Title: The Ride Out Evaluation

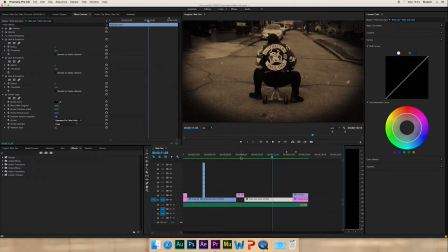(16:09)
So yeah, I feel that works really well because it's only a little flicker and it's a short duration, so it's not like anything massive, so it doesn't go like
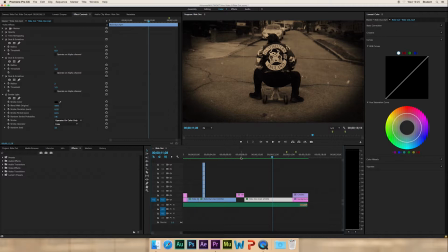(16:24)
dark for a very long time because that would just completely ruin the effect. So yeah.
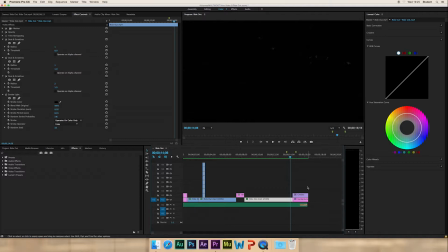(16:36)
The video, as I said, is speeded up, as most old style films are sped up, most Charlie Chaplin films, and I feel it added to the effect better to make it sped up.
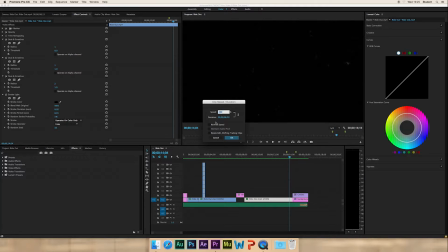(16:51)
So that was a really easy thing to do. All I did for that was go into speed and duration, and as you can see there, I've typed in 200, so I just simply double it. I'm just going to cancel that because I don't need to change it.
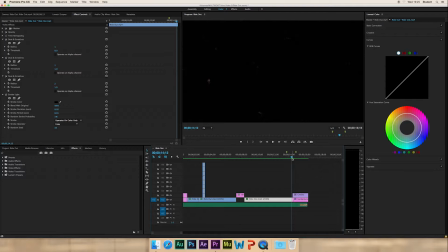(17:07)
And now we're coming to the end, to my credits and my background. So as you can see here, the credits don't come on till about here.
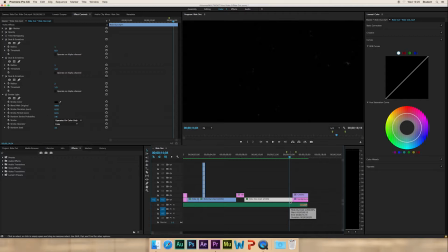(17:24)
So there is quite a bit of downtime, if you were, darkness, black screen in the video. So maybe I could have had the credits come on a bit sooner. I didn't really notice that before. So yeah, I think doing this again, I would definitely
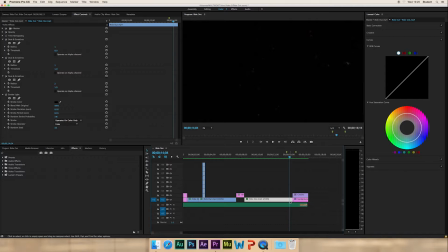(17:45)
review the video thoroughly before exporting it to make sure that there isn't too much downtime in the video.
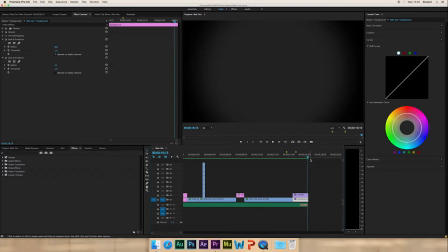(17:57)
So, yeah, but anyway, the timing is really good. We were told it had to be 16 seconds, and as you can see there, 16 seconds. 16 seconds. Right? Yeah. So, that's really good.
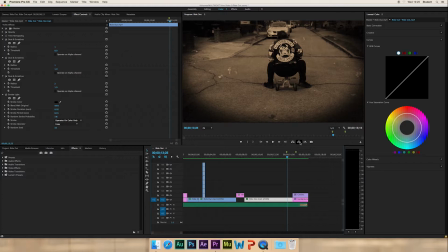(18:12)
I used rolling credits, as you can see. That's fairly easy.
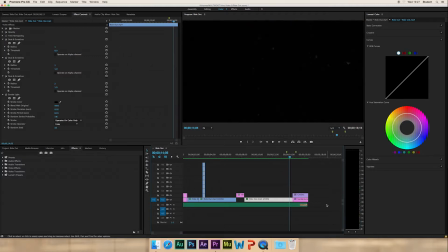(18:19)
All you do is you select the default role and you go into roll/crawl options.
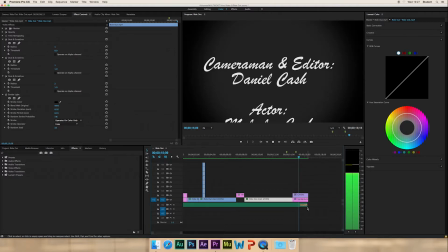(18:25)
I'll show you how to do that. Just look.
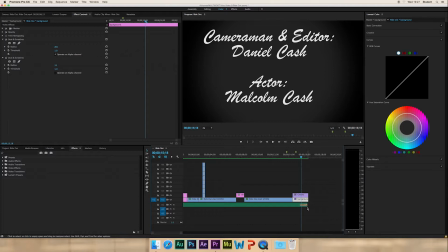(18:31)
See, again, a really nice text font showing an old style effect, old style text. The background again is sort of like a vignette.
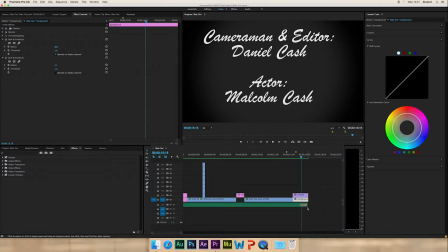(18:48)
Because I didn't have enough time to put the text into After Effects and create a vignette. So I think that works really well. And yeah, the credits are rolling.
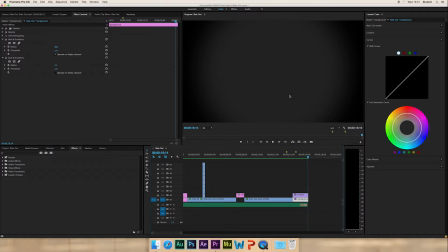(19:05)
And the audio fades out nicely at the end of the credits. The audio is stopped a little bit before the end of the credits. Just so as it has that time to completely stop. So if I go back to the beginning of the credits,
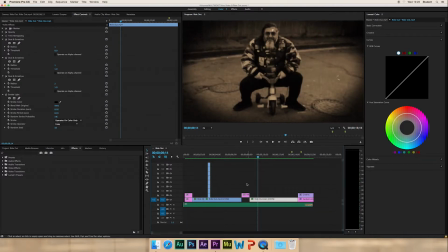(19:29)
so it kind of finishes nicely as soon as the text goes off screen. So yeah, I really like that. I'll just show you how to create a default role.
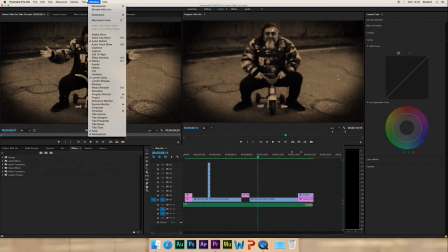(19:43)
So let's just click off that. All you do is you go to title, which is right here.
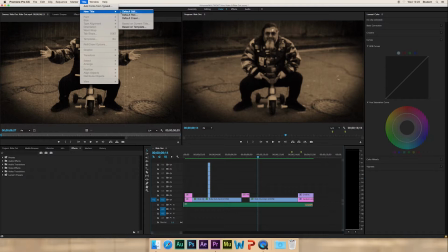(19:49)
You go to new title. Oh, my mouse is a bit stuck.
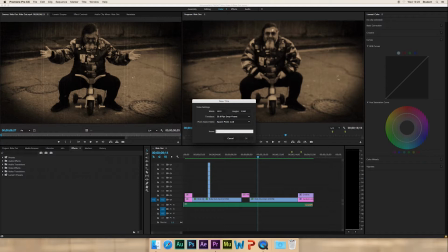(19:54)
There we go. Default role. So I can call this what I want. So I recommend naming it with what you want. So if it's your credits, name it credits, just so as you know what all your texts are. Just an idea. So let's say it's credits.